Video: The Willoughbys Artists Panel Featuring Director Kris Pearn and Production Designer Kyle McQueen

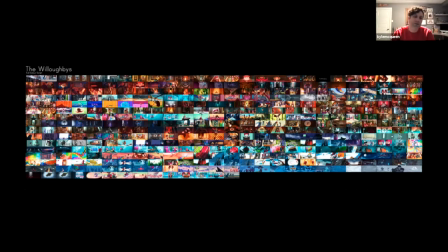4175s
You know, there was different offshoots of sequences that we explored, but ultimately I think you can kind of feel
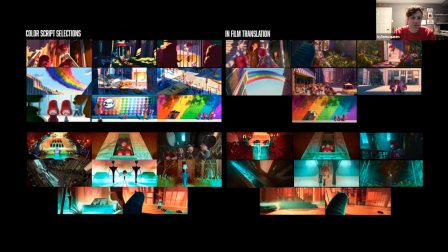4185s
the tapestry of color and the mood ring, as Kris likes to call it, the shift of the color as the emotion in the film shifts. And so here were some early, you know, color scripts and then translations into the actual film. And I was pretty proud of how we kept pretty close to what we were aiming for.
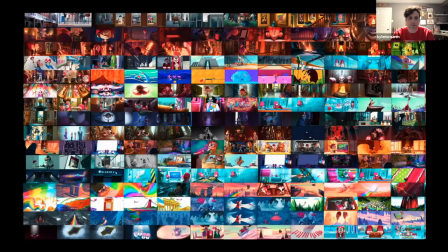4202s
You know, obviously camera and plays a little bit of part in that, but again,
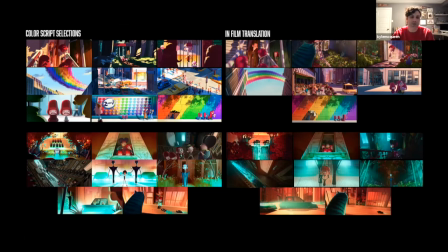4208s
working closely with Kris from the very beginning and just sort of talking about composition and how important that was,
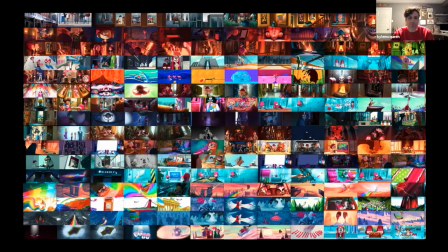4214s
and sort of a locked camera, and, you know, designing to camera allowed us to make these really graphic choices, and get that illustrative feel out of a lot of this stuff. So you can see we start very subdued and autumnal with the Willoughbys,
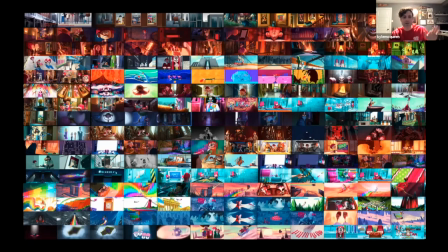4231s
home and the Willoughby family as we're dealing with them, and then as the mood starts to shift and the emotions start to peak and valley, we introduced color. And even in the valleys and the low points, we still wanted color to be present.
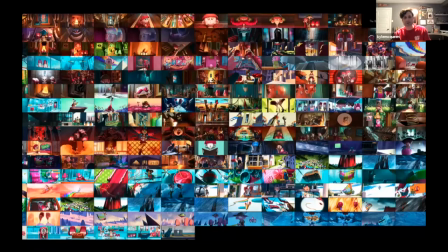4243s
We didn't want to just go desaturated and suck out all the color and get cool, you know.
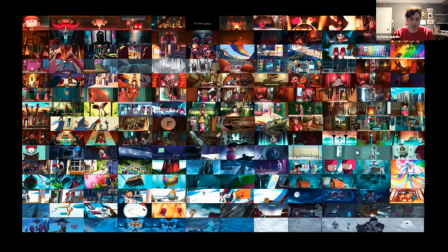4247s
We wanted to make sure that, you know, for instance, when the kids are taken, that color becomes, it shifts to a sort of an eerie, unsettling space, but it's still saturated, it's still prevalent.
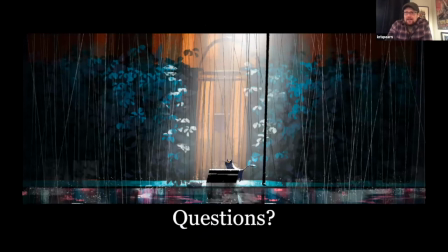4263s
And that's kind of our show. That's everything. I think we showed you everything. So, any questions? That was amazing, guys. Seriously, that was a lot of information. Thank you very much for sharing all that. Thank you for letting us. Not at all. Okay, so I'm gonna kick it off with some questions, and to everyone here, go ahead and type in some questions as well, and I'll pick and choose a few. Let's see here. How much of the story was developed in the boarding stage versus like the script and writing stage? It was sort of happening all through our process. So, you know, the analogy I always like to kind of use with the animation is, it's like, you know, when you get your locked, or your quote unquote locked draft of a script and you start storyboarding, it's basically like being on a boat leaving the old world, and everybody's cheering and celebrating. And then, you know, when you get about a mile into the water, they start shooting cannonballs at you. And that's really the audience, you know? And so, you know, by the time you get to the new world, if you have a single board from that original script, you're lucky. Yeah. You know, because you're kind of rebuilding the boat as you're going. Now, I like, my process is very writer's room. So as Kyle said at the beginning of our pitch, like it's a conversation that evolves as the movie changes. So like we were always trying to get to that place where we were call and response with an audience. And so early audience for me was always the crew. And then at some point you show the crew the film in a different context and you get their response. And then at some point you have to try to get the crew's family in, because you want people who've never seen it and are invested and care about the work on the screen. And then you show it to strangers. And like all that process, to me, it's like stand up. It's very much like a calibrating, you know, over the course of many years. And I think when you're adapting a book too, I mean, the challenge was always, you know, what to keep and what to sacrifice for the sake of the medium shift. And I think our process of constant screenings, and then after every screening, I would reread or re-listen to the book so it was fresh in my head. And so that kind of push and pull of what we were making, how the audience was receiving it, and then what was the source material, that was a 3.5-year process. So certainly storyboarding was like at some point, you know, more valuable than the words on a page, because you use the tools that are more relevant. And then there's a point where, you know, when I've got all my assets built and we've got sets, I would sit with camera, like me, Kyle, and Sebastian, our DOP, and we would solve problems there. So we'd even go around story.